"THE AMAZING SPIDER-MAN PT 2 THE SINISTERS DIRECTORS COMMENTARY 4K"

I want to say it was a late edition. yeah it was pretty light yeah because like this whole intro because john he um he
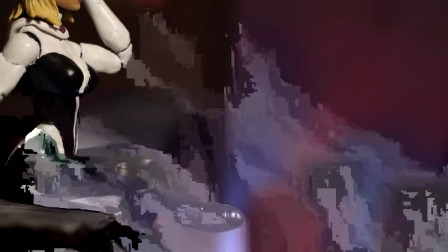filmed a lot of the the battle first all of that all of the it's kind of in reverse order like the first part and we kind of built the
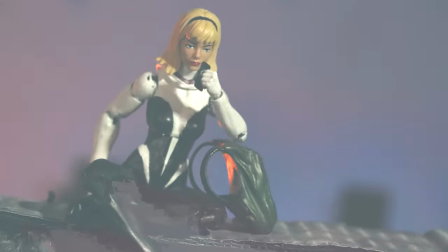story around that right that's that's usually the process action first and then
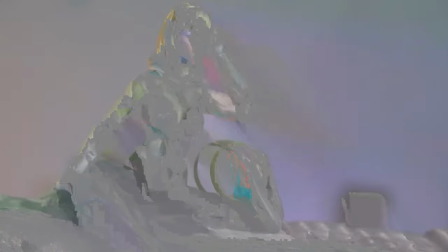story elements last right um obviously the custom
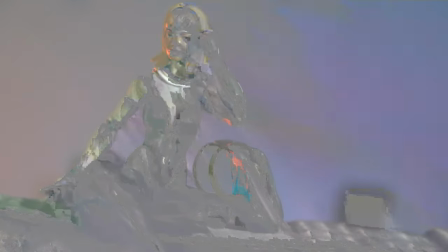nature of this toy it's all i had really to work with and i wanted a gwen that was a bit older
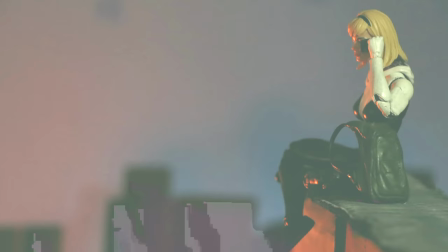because they're all around in their 20s college years kind of age
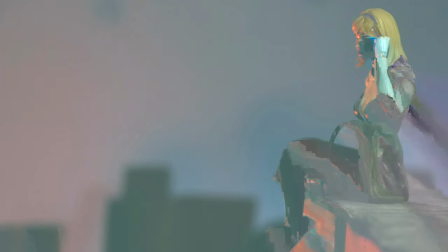and but yeah i think you know i had you know i'm pretty happy with how the set looked too the set man it was you know
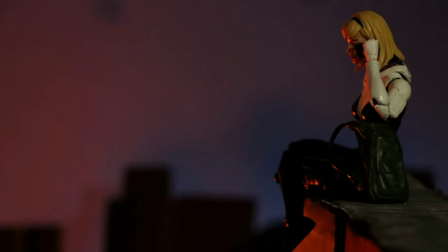it's a really good like illusion yeah it's literally just one piece of uh foam board that's the thing about these sets like they're actually pretty flexible because they're kind of they're just walls and you place them in different um spots yes and you only need what's in frame exactly this this was i
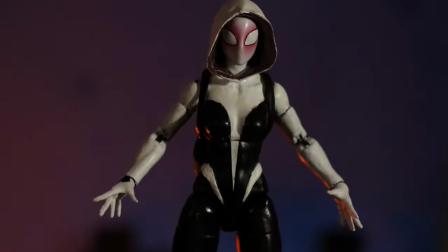know a lot of people have been saying this is the foosh music i didn't realize that when i when i put it in the video it's funny
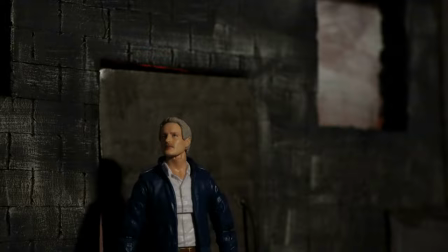because um i didn't know what that was either and then i watched the video and it had that music like
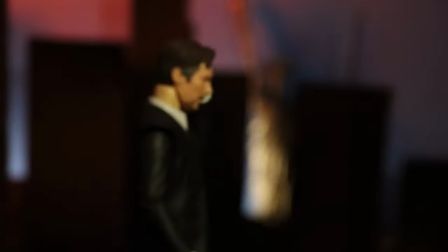oh that's what's wrong yeah obviously doctor strange here this was um
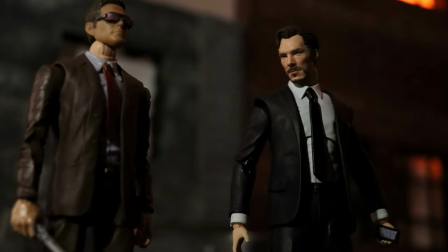this whole section this just came out of like you know it's a lot of cameos but we're not even cameos because
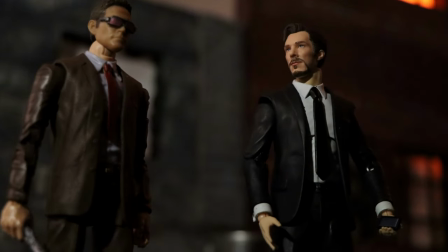they are going to be implemented in the story in future episodes exactly
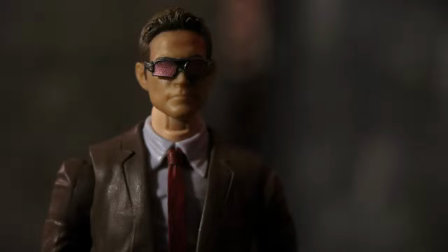it's like planting seeds and we because another reason we wanted a world that
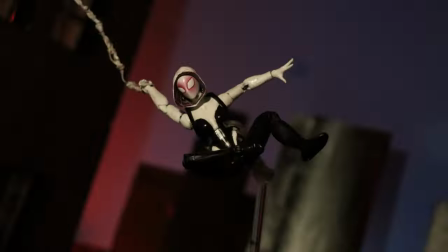was already living yes we wanted exactly it wasn't like just beginning
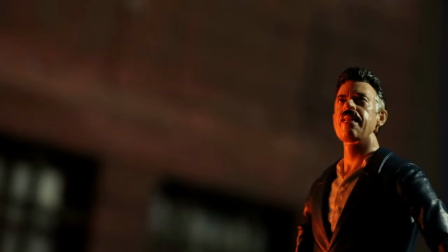like things were already happening spider-man's been spider-man for a while you know Gwen's
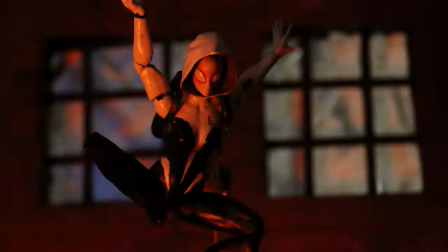active and you know
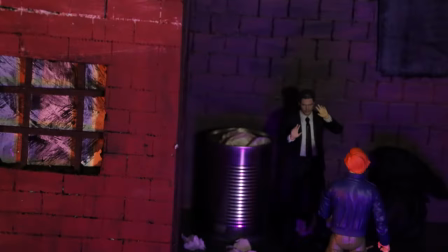a lot of cool stuff but you also see some people that are not you know characters yet such
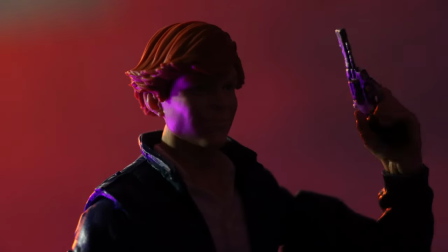as Cletus Cali now this is your voice you're the honor of voicing Cletus this was a fun little scene to shoot
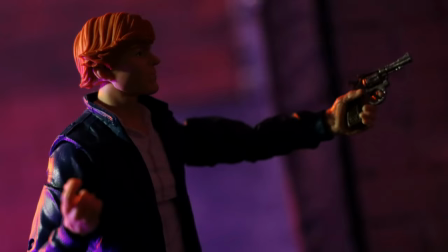you're the pedestrian I'm the pedestrian oh no I love this scene
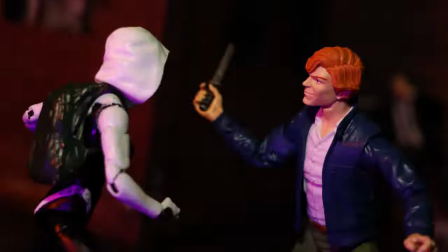it's just cool I like how we came up with the idea of Cletus just being a criminal in the city and Gwen
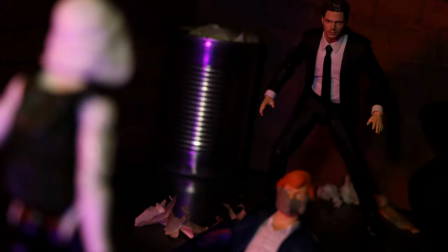stopping him. Doing just a bit of spidey work, you know? Yeah. I wanted a day in the life kind of feel for Gwen while Peter and Miles are kind of like trapped.
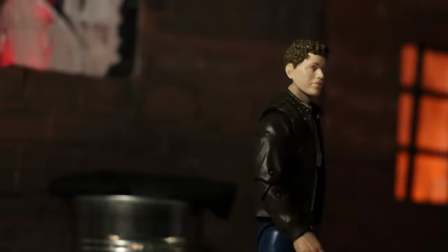They're being held hostage, basically. Oh, here we go. And here we go. Brock.
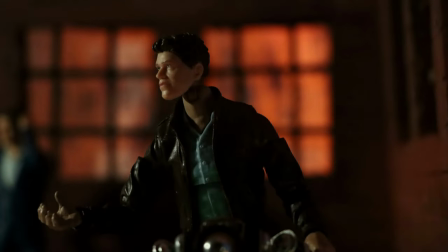He's always fun the right one. Oh, I'm telling you. Isn't he the best of the right one? He's so fun to bounce off. We We have some of the best writing conversations when we're coming up with Venom and Brock scenes.
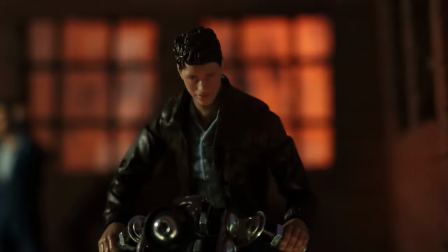Probably some of the most fun writing we've done. This figure is so...
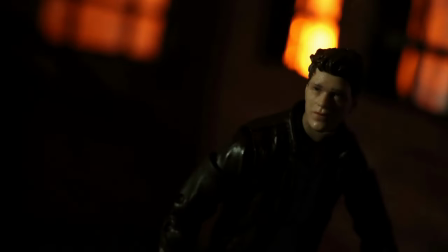I love this figure. It just fits his hysterical attitude.
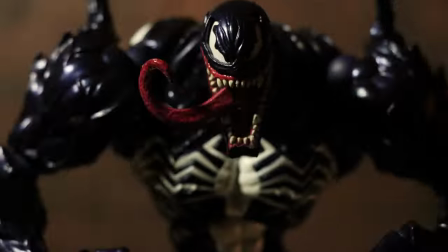This poor guy. This fucking Venom. He's just hungry.
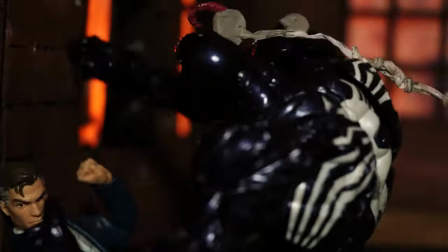Venom's just hungry.